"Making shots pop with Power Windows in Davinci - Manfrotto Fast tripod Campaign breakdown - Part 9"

That's how big it is and how it kicks in around the jawline there and just gives her a little bit of definition you can even catch a little bit of the makeup around her eyes just there which is all silver so that's super super cool and I just love this shot now for
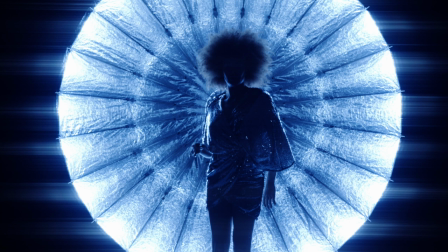209s
me it's important to have this kind of shot in there because I'm trying to appeal to people like me people who are out there filming things and when I look at this I just want to go and do that shoot so that was just one example of me trying to bring in something
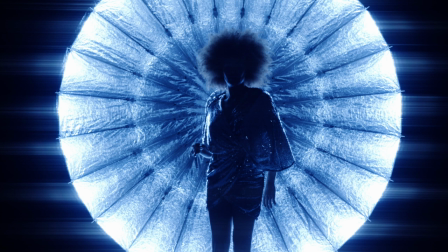222s
which I felt was a very strong aesthetic for people who are in the industry people who want to go and do fashion shoots that instantly screams fashion shoot to me and I just want to be on that shoot doing it okay there's quite a lot going on just here to correct out the
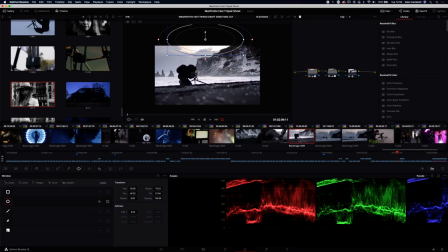237s
sky and this is interesting because we actually shot this on the Ursa Mini Pro and you can just see there's so much more detail and richness to it and we're able to pull it back so where before in the GH5 I was doing all of those different corrections to get it working I've just got three here and that's enough to make it a passable shot and
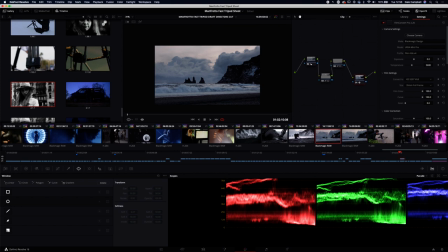256s
this is a lot of fun i have two versions of this shot you can see they're identical in terms of the corrections that are being used one of them is a time lapse for the clouds we just left this ursa pro running so that is time lapse of the clouds basically just going really fast i've just sped it up and then we have the waves
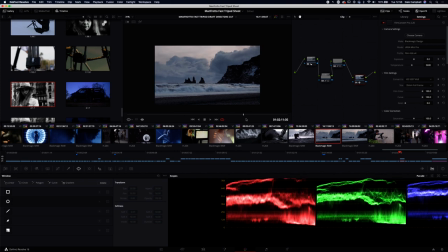274s
in slow motion i think i was going to 150 frames slow motion for the waves just there so we get this kind of cool a little bit cheesy time-lapse of clouds slow motion waves effect most people probably don't even notice that's what's going on
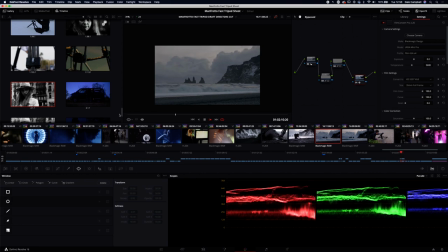291s
let's full screen that without anything on
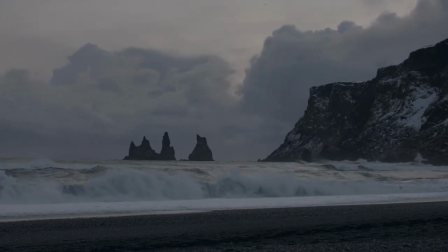really simple to achieve this you just lock your shot off you shoot at slow motion if you want to then you can change to a regular speed and film the time lapse bit or you can just leave it running slow motion if you want to burn some card space and have a really high shutter speed but yeah essentially then you just bring it in take a cut somewhere so pretty much on the shoreline just here and along the cliffs just there and that is all you do it works perfectly well and it helps to create a little bit more interest in what could otherwise be just a fairly generic shot of just some waves crashing without the sky moving that much this just gives you that extra bit of interest
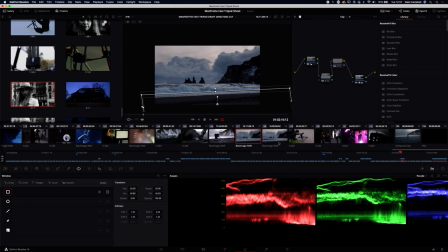334s
now i have gone around and lightened up the foreground a little bit so that we can see that and not crush everything off and obviously corrections that I've done to the sky just to bring in a tiny bit more detail there a little bit of sharpening and obviously film convert just sitting at the end of the chain now throughout the whole project in every location we had a shot that we needed to get which was the tripod set up at a certain height in the center of frame with me walking up to it and adjusting it and basically starting to film now it was important that this shot matched every time because we were doing this compilation of match cuts at the end to be able to show all of these different locations with the
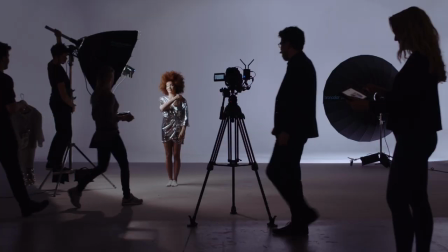374s
tripod in the same place in every single one. So if we're skipping through, now
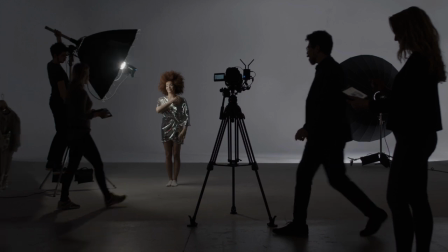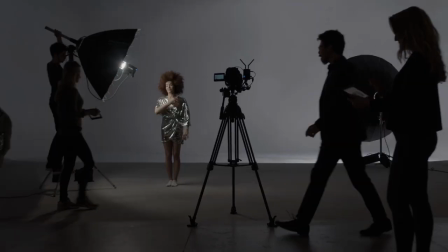that means that the tripod has to be set up at the same height, but there are also other complications like the fact that we're using two different tripod systems. We've got the single leg, we've got the twin leg, they are slightly different so we need to try and match those.
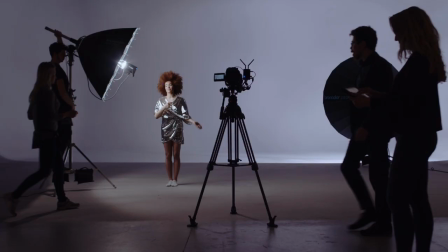406s
We need to have the legs in the same place, we've got one leg forwards and two legs back like that that had to be perpendicular to the camera and then the camera whatever was set up had to be at the correct height. Now we need this to be perfect so we always shot it on Nursa we have two Ursas so we're able to do that even when there's a Nursa in shot and it was
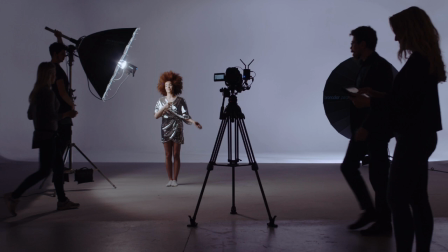422s
important to get the height of the camera that's filming correct as well because everything needs to sit so we need the elevation to be the same. Now that is particularly tricky because we are in the middle of Iceland in a national park with deep snow trying to get the same height that we're then going to use in the studio. We're going to use in Barcelona. We're going to use when we go and do the horse shoot. We're going to use it when we do the corporate shoot.